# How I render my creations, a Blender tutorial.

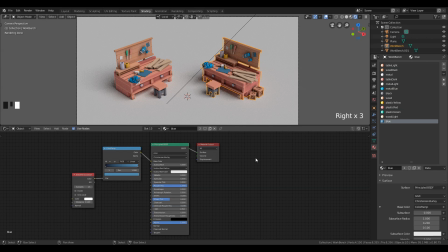Actually, before we move on, let's go ahead and color our background a little.
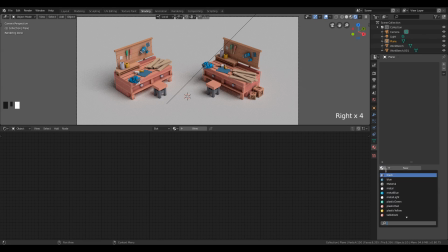So we're going to select our plane and we're going to add the metal blue material to the background.
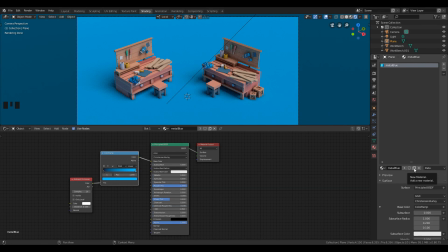Just to avoid any confusion later on, let's duplicate the material and let's call this background. Alright, great. Alright, let's head on over to our layout tab to see what our render looks like.
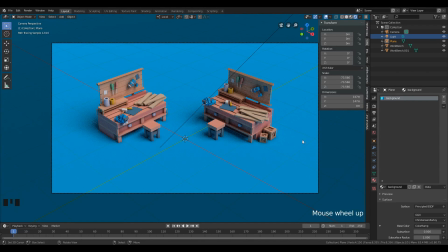Alright, it's looking pretty good. I think it could use a little more lighting, so let's go ahead and add that. Let's go to a light, let's add a spotlight, let's put this a little bit higher.
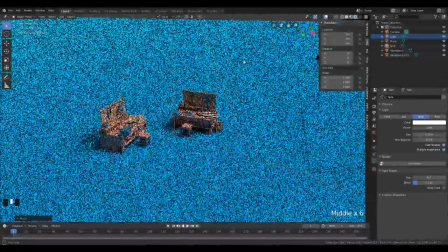Yeah, sure.
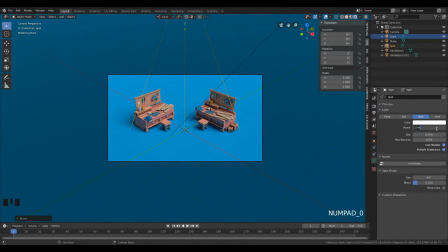And it doesn't do anything right now because the power is set way too low, so we're gonna set that to like 600.
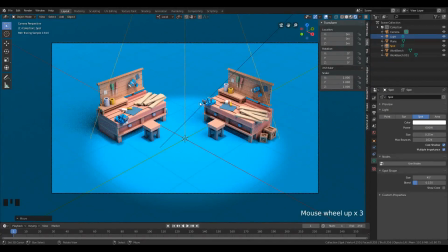Alright, that's cool, like a little spotlight here. Let's go ahead and increase the blend to 100, which sort of softens the edges a little bit.
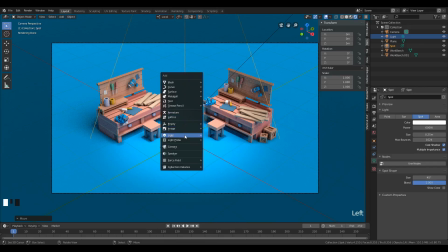And let's add another light. Let's add a point light.
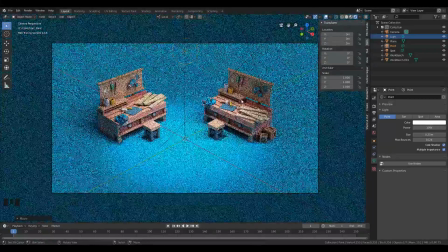We're going to put up 2 meters into the air.
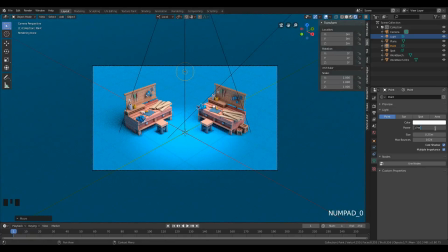Yeah. And we're going to set that to, and let's go ahead and set it to 50, because we just want the,
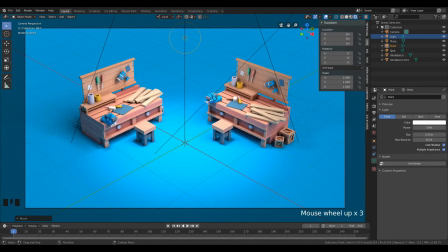like, the backboards here to be lit a little more. So if I just disable this for a second, you can see that this is a little dark,
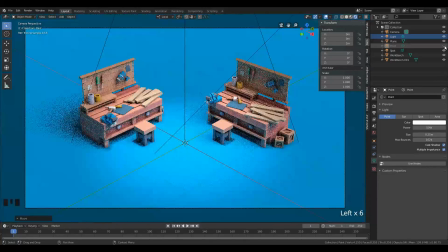and you can see if I just enable and disable this a little, you can see that it adds a lighting right there.
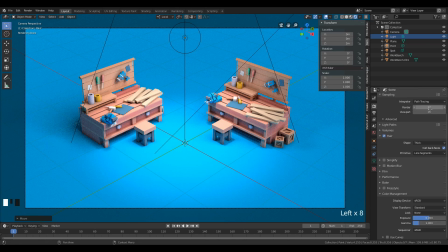All right, that's pretty nice. Yeah, let's go ahead and do a test render.
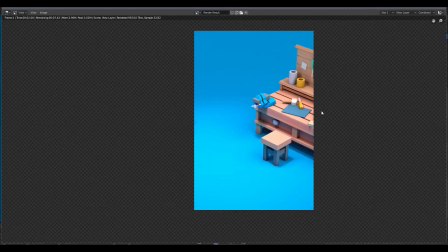See what it looks like by now. All right, looking pretty cool.
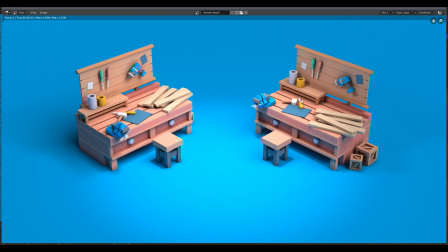Some more detail we could add is to have the reflective materials like the screwdrivers and the hammer and this vise actually be like metallic and reflect a little light.
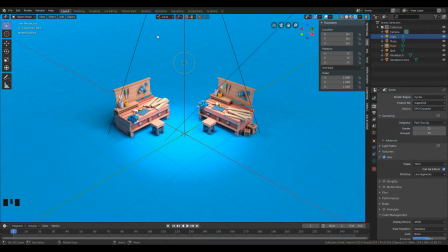So let's go ahead and do that. Let's go back into the shading tab.
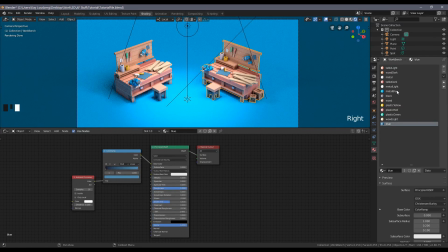Let's click our model. Let's see. Okay, so this metal blue definitely needs some reflectiveness.
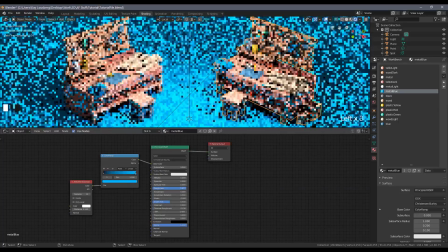Can achieve this by lowering the roughness to, I guess, almost zero,
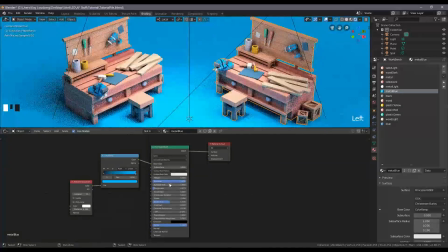turning the specular way up, and metallic a little bit. Let's have a test.
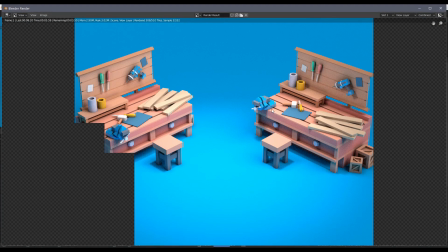All right, yeah, you can see, especially in the vise here, you can see it reflects the table a little, and
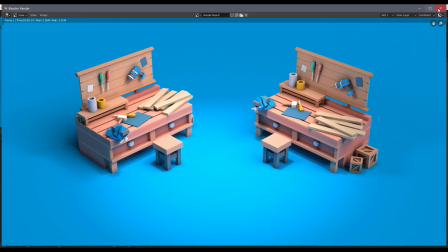it receives more light, basically, so it looks a little brighter. All right, yeah, looks good.
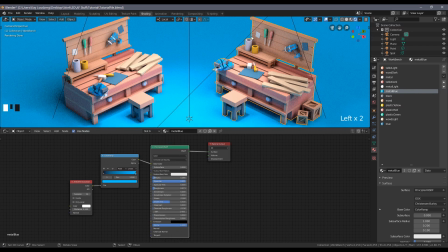So we're gonna copy this principled BSDF material, and we're gonna apply it to all of the things that should be a little metallic. So this metal material, let's just delete this, plug in this.
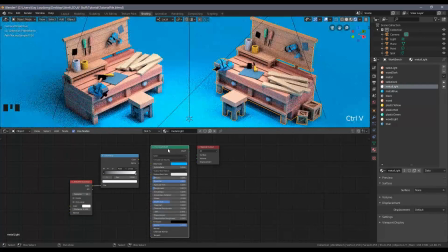And metal light too, sure. Plug in color and surface.
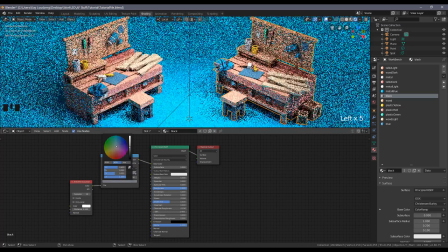And I guess this black can be a little bit darker too. Alright, let's have a look.
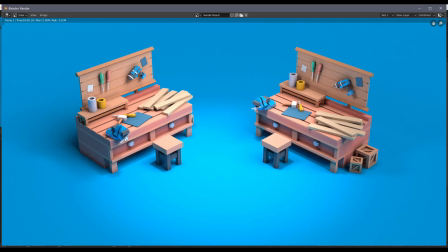Alright, looks pretty good. You can see like the metal reflects the floor a little. There's a little blue in there. And yeah, I like this. I think it looks good.
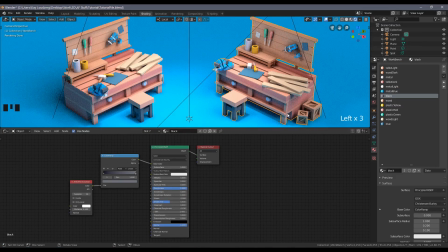Alright, I think we're almost ready to render. But before we do, let's change to the layout tab again.
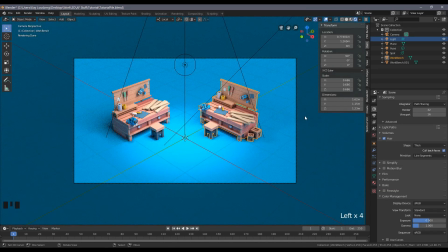We're going to change a couple of things. Basically, I like to have my renders feel a little more cartoony, and one way to achieve that is to have a little more contrast.